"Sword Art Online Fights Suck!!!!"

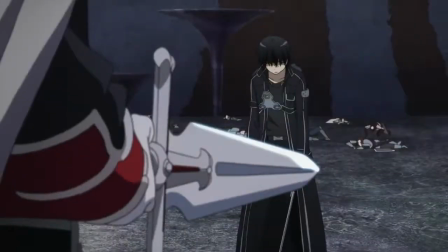There's some stuff after this like Asuna getting killed, Kirito giving up on life, but defying death because potatoes.
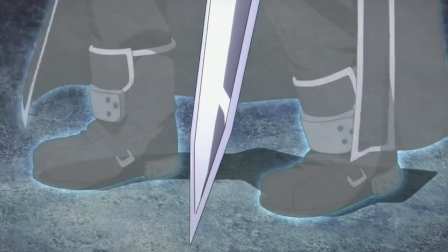But this is where choreography stops being a factor. Now let's compare that mess to not even the final fight in Samurai Shampoo.
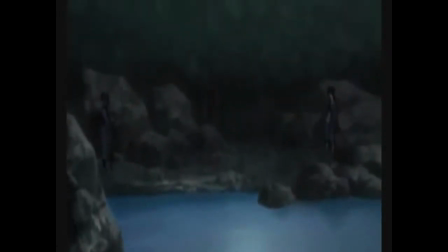This fight is between Mugen and Sarah. It's happening because she is hired to kill him but she doesn't really want to but her son's life is on the line.
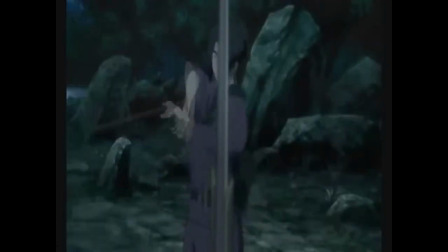And Mugen thinks she killed Jean, another swordman on par with Mugen. The fight begins with some taunting verbally and physically.
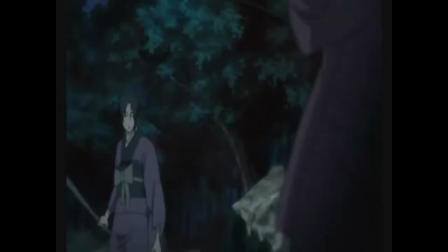In this taunting Mugen gets cut on his face. He says maybe he doesn't have to go easy on her.
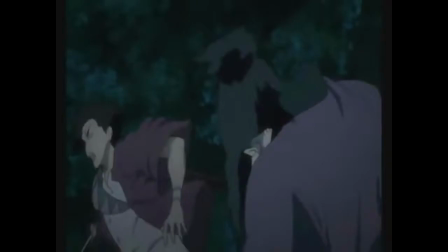Mugen goes in for the kill but Sarah keeps on evading. Now this fight uses the only showing one fighter thing too but it uses it to better effect.
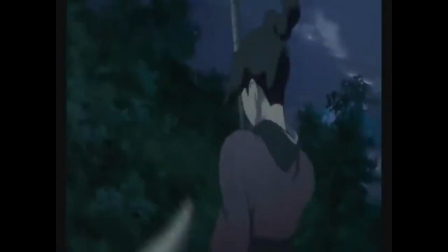In this fight it's used to emphasize the dodging and how Mugen is not even close to hitting her unlike an SAO where it's used for no real particular reason.
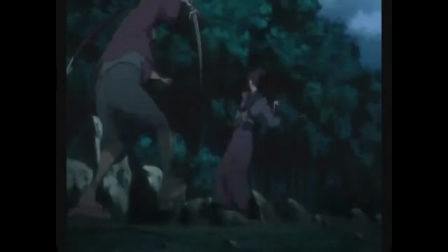She then attacks the back in a circular motion, then it cuts to her feet, emphasizing her footwork.
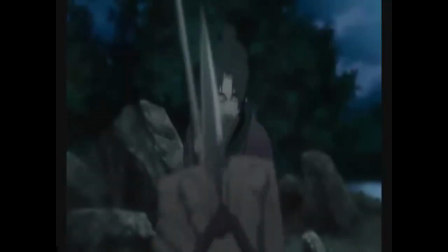Cuts back out to show Mugen evading till he blocks with his sandal. He does a backflip to get away and decides the high ground is the best option.
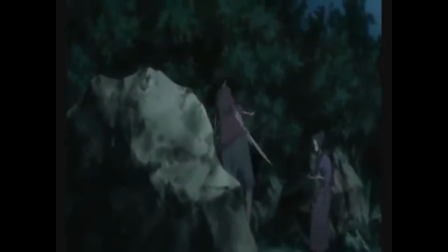He also realizes that he can't stay too close to her for too long. He gets to the rock, but she immediately destroyed it.
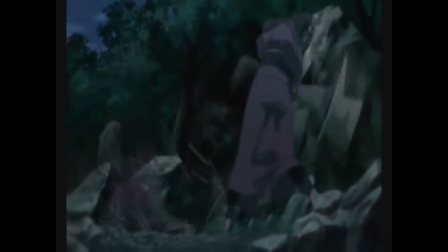Destroying that advantage, she then uses rocks to slip him up and hurt him and get rid of his stamina.
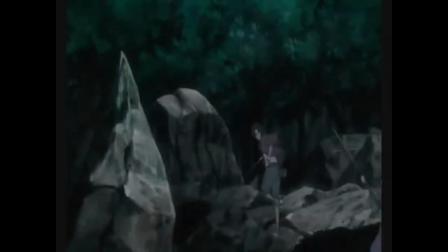Mugen falls into some broken wood and picks it up. Still thinking high ground is the best option, he gets on a bigger rock, but she destroys that rock too.
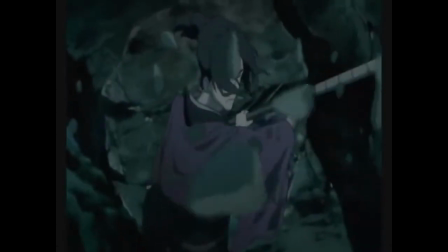He then realizes that he should have never even thought of going easy on her, and classifies her as a league of her own.
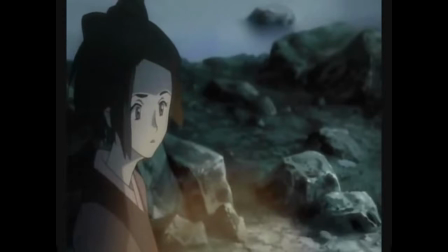He jumps up and tries to hit her with the wood. It cuts to Fu, another main character who is also out at this time, and she starts to hear the fight.
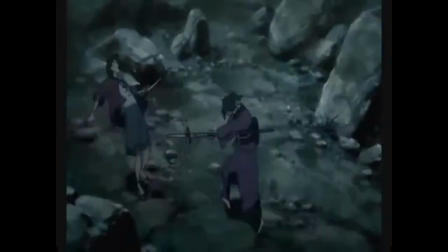Mugen then starts to get more creative. He starts blocking with his scapel and his sword, bending over backwards, tries to even trip her.
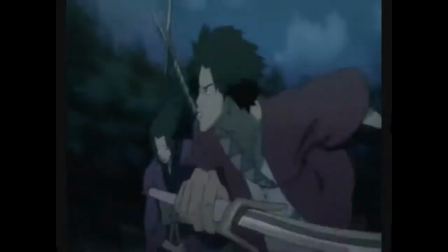They start running along the side of the bank and sword clash,
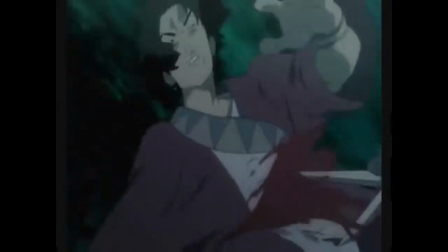but Mugen gets overwhelmed and gets a pretty serious cut at his stomach, and he gets knocked into the water.
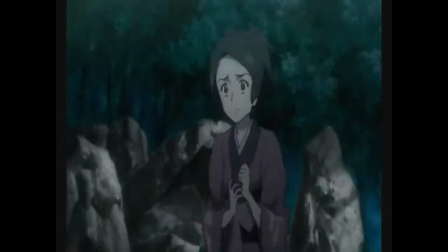This is where things stop being about choreography in this fight. Look, I could care less if you like the SAO fight. It doesn't matter. Hell, if you hate both fights, I don't care. I don't even care if you like both fights. I just wanted to make this video to show you the difference between a good fight with choreography and a bad fight with bad choreography. Because I never understood when people said that SAO had bad choreography until I rewatched it. So I hope you can at least agree one fight was better than the other.